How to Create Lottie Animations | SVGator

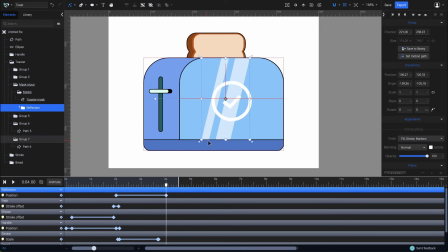Then move the playhead at the fourth second and drag the reflection to the right, all the way across the mask until it goes out of the view again. Now let's play it again from the beginning.
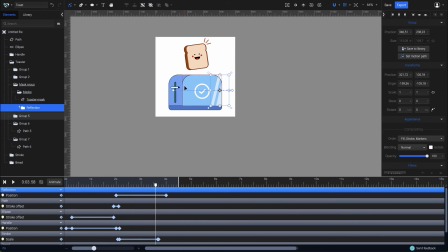Let's also zoom it out a little.
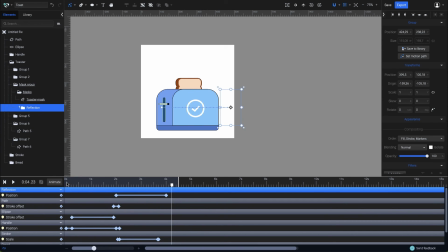It looks pretty good, and it wasn't difficult to achieve, right?
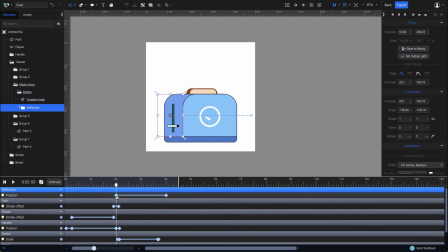Now just to add some final touches, I'll select the first keyframe from the reflection animation and choose an easing effect for it. Open the easing panel by clicking this button here, and let's choose an easing. Of course, you can also create a custom easing by editing the curve manually, but this time I'll only pick a preset.
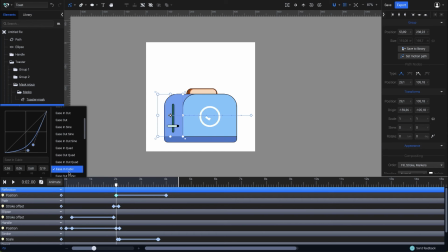Let's go with Ease in Cubic. The reflection's transition across the front of the toaster isn't linear anymore, which makes the animation look better. Now, in order to have a seamless looping effect, I have to make the loader vanish at the end of the animation.
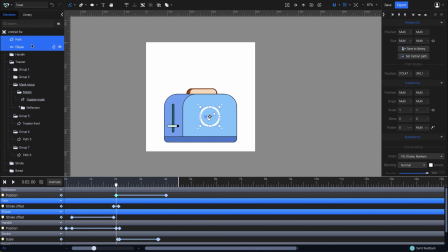I'll select both the checkmark and the circle and create a group, which I'll name Loader. Then with the Loader group selected, I'll move the playhead at 3.5 seconds and add the Opacity animator. And right before the ending at 4.3 seconds, I'll set the Opacity to 0.
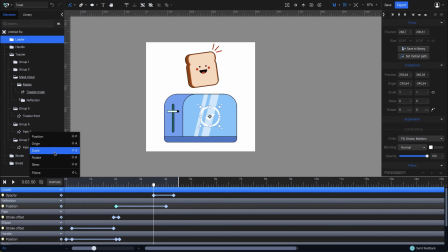I think adding a scale animation will make it even better so I'll add scale as well and right at the point where it gets to 0% opacity I'll also set the scale to 0 for both X and Y axis also
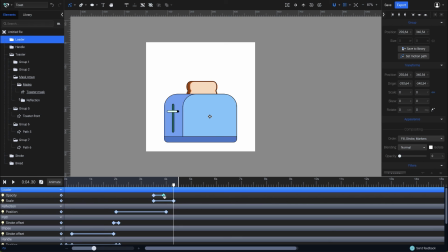I'll make the opacity animation shorter actually I want the loader to disappear even faster so I'll reduce the transition some more for both opacity and scale that's it now all that's left is to export it. Click on the export button and choose Lottie. From the Lottie export panel you can choose settings such as frames per second. For this animation I'll go with 100 frames per second. I'll leave the speed as it is at 100% and you can also choose to export the file optimized or not. And finally just click on the export button to download your Lottie animation.